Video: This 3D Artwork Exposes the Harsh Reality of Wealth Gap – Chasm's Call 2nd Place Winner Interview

So my name is David and I'm a freelance 3D motion designer in Sydney, Australia. I've been in 3D for 7 or 8 years.
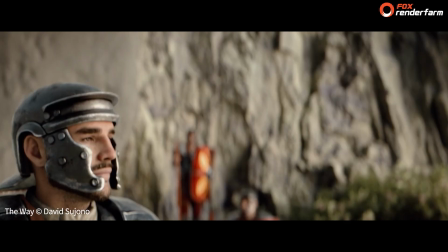[0:22]
Got started by doing 3D SketchUp tutorials and just very elementary stuff, and then
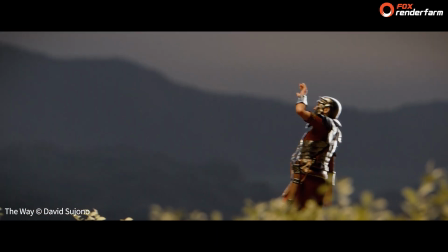[0:30]
slowly got into Cinema 4D and then learnt more of the software and started
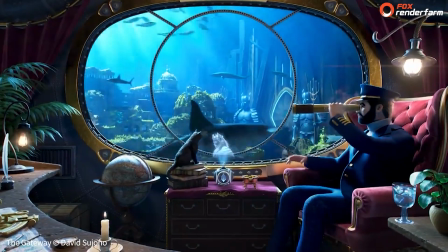[0:35]
doing some more complex stuff and getting into other programs like ZBrush and Substance Paint. I've been loving it ever since. Probably the most rewarding part was just seeing everyone's comments and reactions to how they resonated with the story of it.
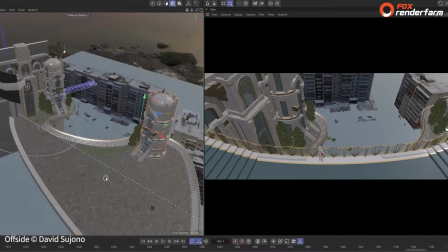[0:55]
Just the relatable element, I guess, of loneliness, but also community with the soccer game. And yeah, it was just really nice seeing people pick up on subtle details in the scene as well as the architecture, because it was all hand modeled. So that was really rewarding.
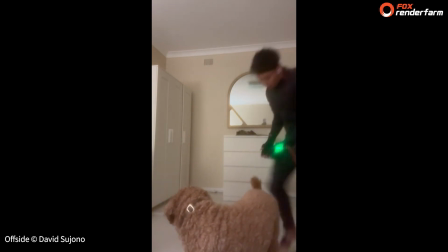[1:11]
But my basic premise behind the idea was to show the wealth discrepancy between the rich and poor, but also tie it together,
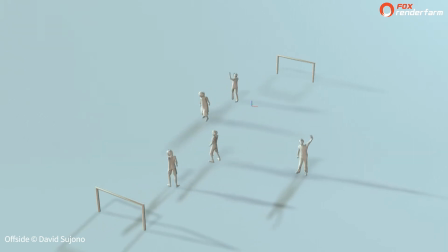[1:20]
which is where the soccer element comes in, where happiness is not always equal to having more wealth or material possessions. So it's more nuanced than that.
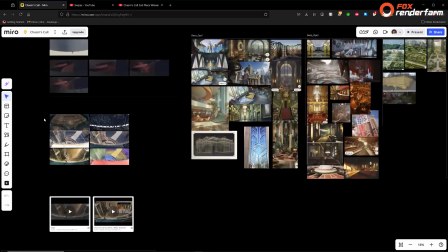[1:34]
I started by sketching out some ideas, and you'll see that it actually changed quite a lot.
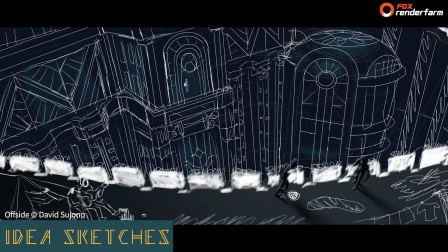[1:40]
So originally I had the rich girl kind of lower down in the dome,
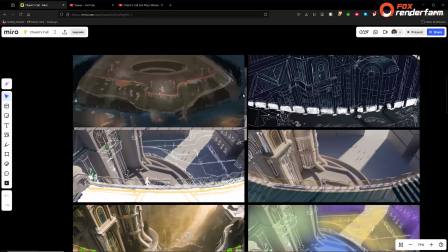[1:44]
but then it didn't really make sense to have, the richer kind of area down in the chasm.
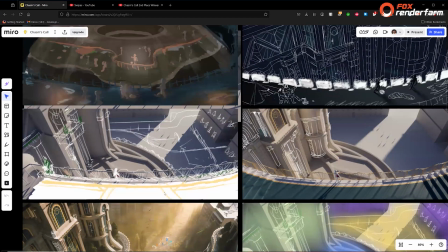[1:50]
So that's when I ended up with this idea where the girl is up on the balcony looking down. There's a bit of a chasm, and then you see the poorer area down here. So these are some of the iterations.
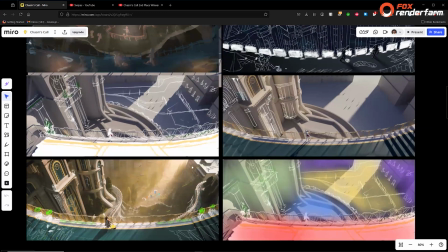[2:03]
And I like sketching over different renders as well, just so I know what to do for the next round. And yeah, I just like sketching stuff because it just feels very practical. So I started out by blocking out the scene, show you some of this.
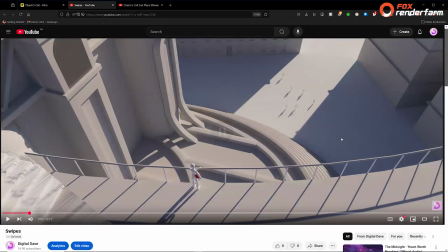[2:16]
So these are some of the early layouts that I've got. So this is the progression of it.
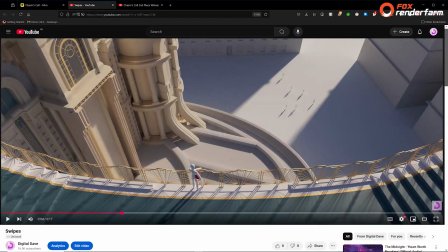[2:21]
I like playing around with the details just enough so that I get an idea of how the composition is going.
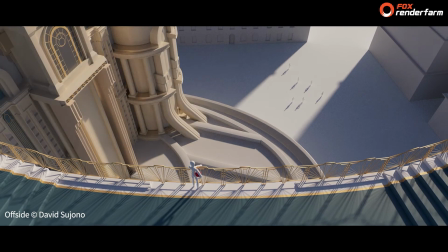[2:27]
And then you'll see there's a big change right here where I decided to change the shape of this middle garden element to create more depth.
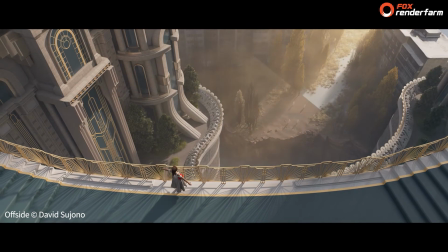[2:34]
And instantly, just with that one change, you get that feeling of depth down here with the chasm.
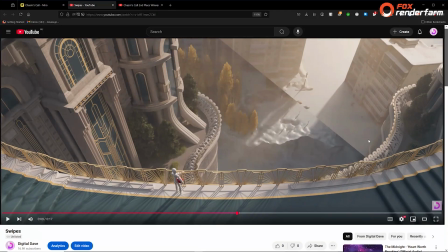[2:39]
And it just feels like there's more separation between the two worlds as well. That's kind of the environment.
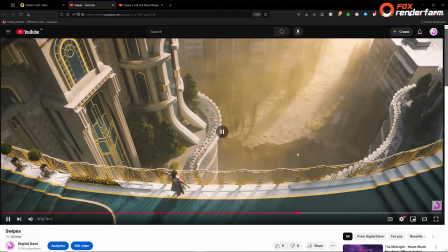[2:44]
And then I used a lot of mega scans for the cliffs, and then lots of custom modeling as well.
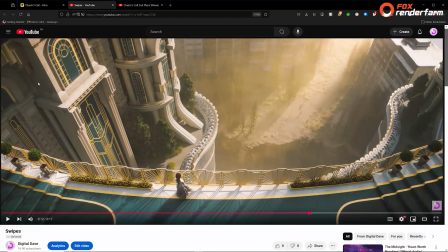[2:50]
So all of this area is custom modeled in Cinema 4D.
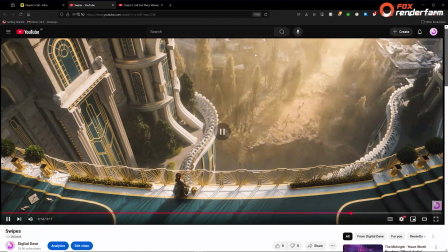[2:55]
And then I use some background scans for the rundown buildings, some assets scattered around. And yeah, so what I'll do is I'll take you through the scene file.
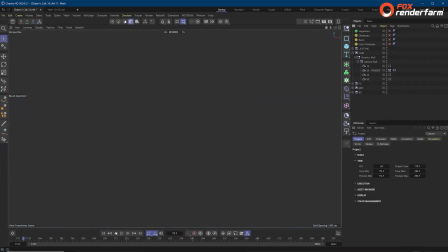[3:05]
I'll just give it a minute. There's a lot of textures in here. There you go. So here's the file.
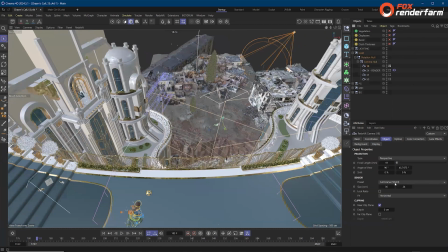[3:10]
First off, I tried to play with different camera focal length, so that's an 18, which is feeling a bit wide.
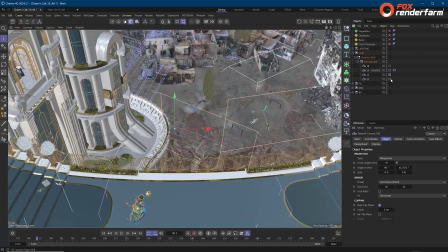[3:17]
Then I tried a longer lens, like a 35 and then a 50, but I found that the sweet spot was 24.
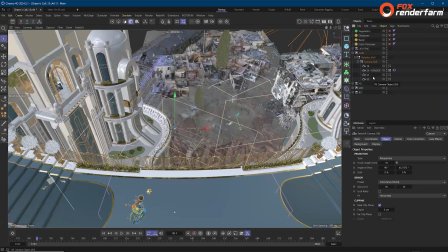[3:22]
Gives you enough in the scene with that wider perspective, but not too cramped as well.
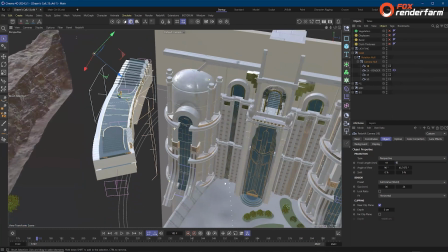[3:27]
And then outside of the camera, you can see how the scene is actually assembled.
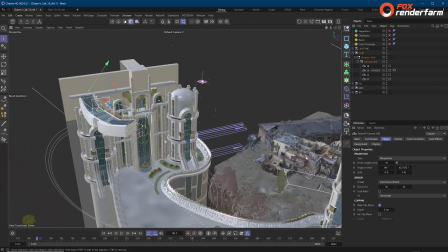[3:31]
When you're working with a camera view like this, you only need to worry about the details that you will see.
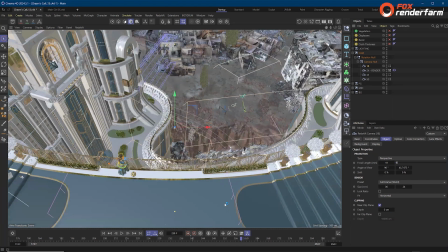[3:37]
For example, underneath this shelf, you won't see anything, so it's not worth adding any detail there.
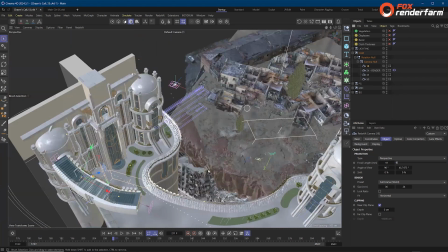[3:42]
And that really allowed me to efficiently spend my time modeling the details that would be seen.
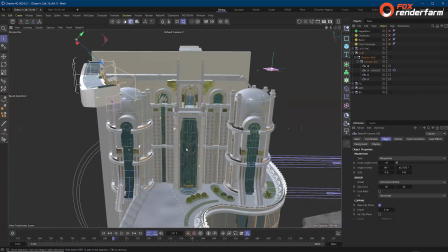[3:47]
So all of this stuff is hand modeled,
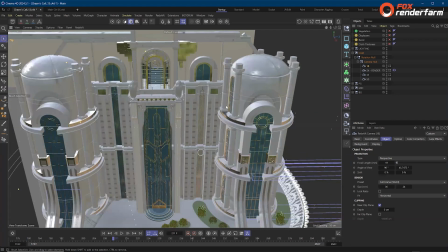[3:49]
and so it was fun kind of blocking out the main shapes and then going in and figuring out how these Art Deco elements would be arranged.
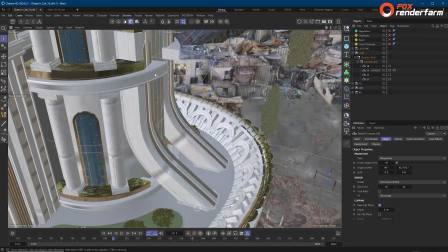[3:56]
And yeah, so that's pretty fun here. This fence was a particular highlight as well.
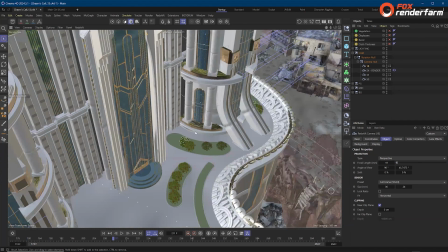[4:01]
I was really inspired by Atomic Heart,
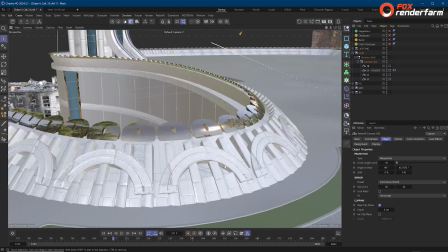[4:04]
which is like a game set in Soviet Russia, and so some of the USSR architecture.
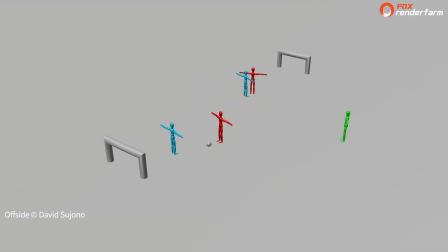[4:11]
Down here, you can see that I've kind of sculpted out a bit of a border to the soccer field.